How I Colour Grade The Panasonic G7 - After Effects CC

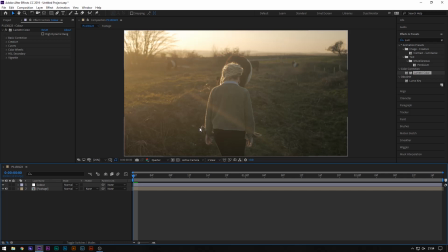(4:09)
It's just got a higher bitrate, so there's more information to grade. So that is the reason for that. If I did shoot it at 60 though, I could have, you know, half speeded it by 50% to get 24 frames per second. Which would have made it even smoother, but we shot on the gimbal and warp stabilizer worked, so that wasn't an issue.
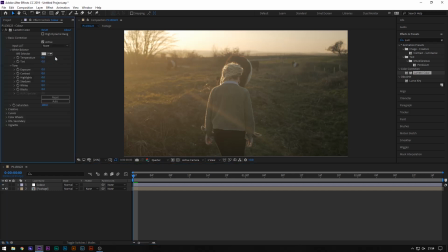(4:25)
But anyway, into the grade. So basic corrections. So let's start off with adjusting this white balance. So we're going to only very slightly cool it down a bit, just dragging it that way.
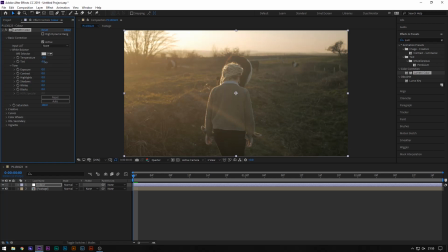(4:40)
I also think this footage looks a bit too green, so we're going to increase this. Just petting around with it. I think about there's fine. I really like this nice warm tones coming from the left hand side, which we're going to enhance later on.
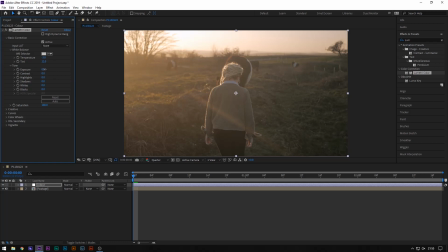(4:56)
Exposure, It's obviously, you can see the skies blowing out,
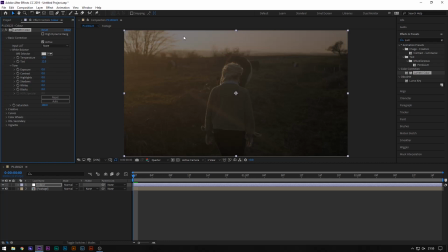(5:02)
but bringing the exposure down is not going to ever bring that detail back because obviously it's been clipped.
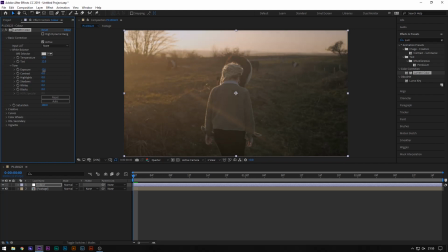(5:06)
So we're going to, you know, slightly decrease this by like a tiny bit, just because I want to get like a kind of like a darker, moodier shot with more contrast. But that said, we're going to add more contrast obviously because this shot was shot super flat, so we're going to add something like 50. See how that looks? Like some nice contrast there.
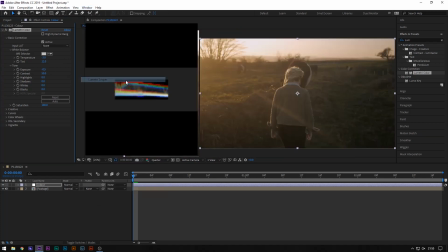(5:26)
What you can do as well is bring up the lumetri scopes, which I can have here, which is going to help me grade.
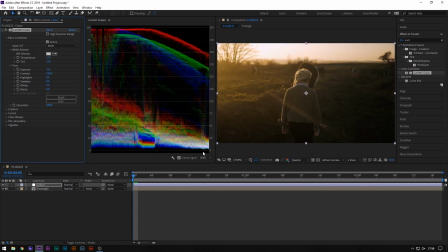(5:32)
So obviously you can see if we put it too far, we're going to start clipping, or getting close to clipping, but I think 50, that's a nice point.
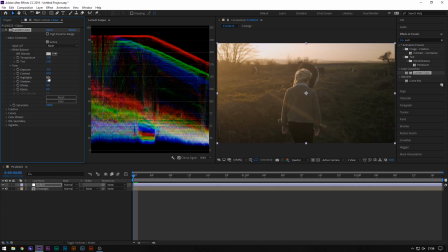(5:40)
Highlights, we're going to bring down ever so slightly. Oh no, actually we're going to bring, so if we bring down highlights, you can see it kind of makes the sky go darker, but as you can still see on these lumetri scopes, it's still clipped over here, so we're never going to bring that back.
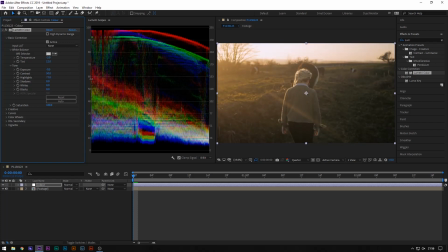(5:58)
So bringing them up, we're just going to add a bit more contrast. So we can bring them up for about there, just so it's just underneath the 100 line. That's quite nice. Shadows, we're going to bring down
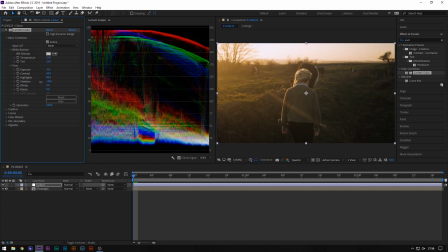(6:12)
those slightly. We don't want to clip the blacks obviously, so we'll leave it about there. We've got some nice contrast going on now. Now onto the whites. We can enhance the whites a bit. This is just creating even more contrast in the image because obviously it was really flat.
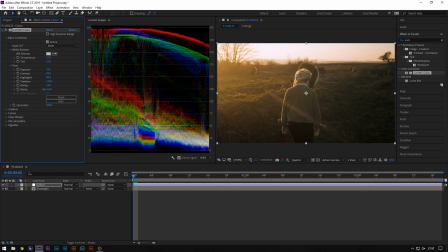(6:32)
And then blacks we'll bring down, but obviously not too much. There we go, that looks fine. I think that looks really good at the moment. So obviously before and after.
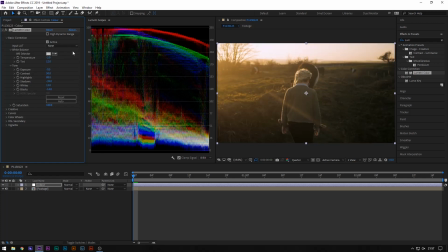(6:46)
So we've actually balanced out this image quite well. With the white balance, you're probably noticing that it doesn't actually look that accurate, but this is obviously a stylized grade, so I want that kind of, I want it to be warmer. Even though we brought the temperature down, it was obviously a really warm day,
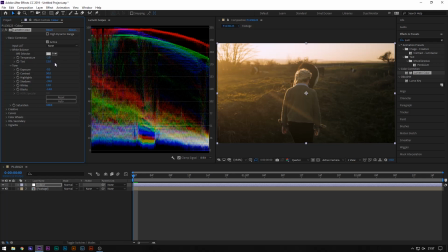(7:01)
so I'm not trying to make it look super accurate, but this will do for what we're doing. Saturation we're going to leave at 100. Okay, so that's basic correction done. On to the next section, creative. In the creative section, we can probably just tint these highlights
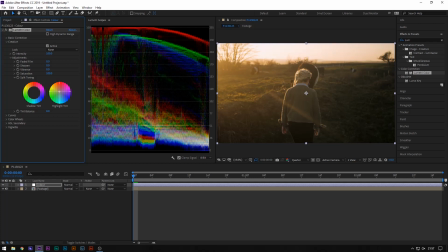(7:21)
because I want to go for that sort of orange and teal look. Obviously if we tint them too much then it looks a bit wrong. We can tint these highlights slightly, just go tiny bit there. That'll do. We're not going to mess with any of this other stuff in here.
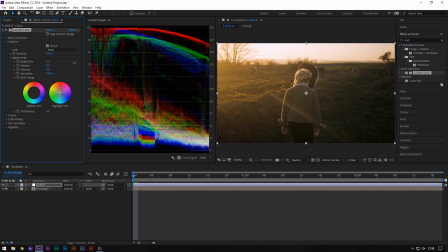(7:40)
This will be all fine. If you want to go for that faded film look, which is kind of popular, that actually looks kind of cool. We might try that. That's not what I did for this color grade, but that's kind of a cool effect. Kind of overused now, but it's still quite cool. Onto the curves. So in the curves, we're gonna again bring out even more contrast in this image.
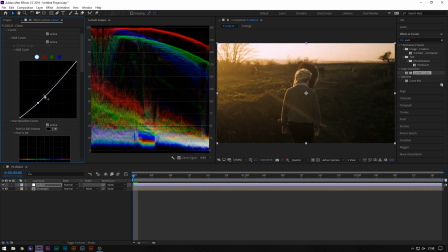(7:59)
So we're gonna do a standard S curve. Just bringing down those shadows, bringing up those highlights. Maybe not as much. Just until we get something which looks kind of cool. I like that. I really like the contrast now.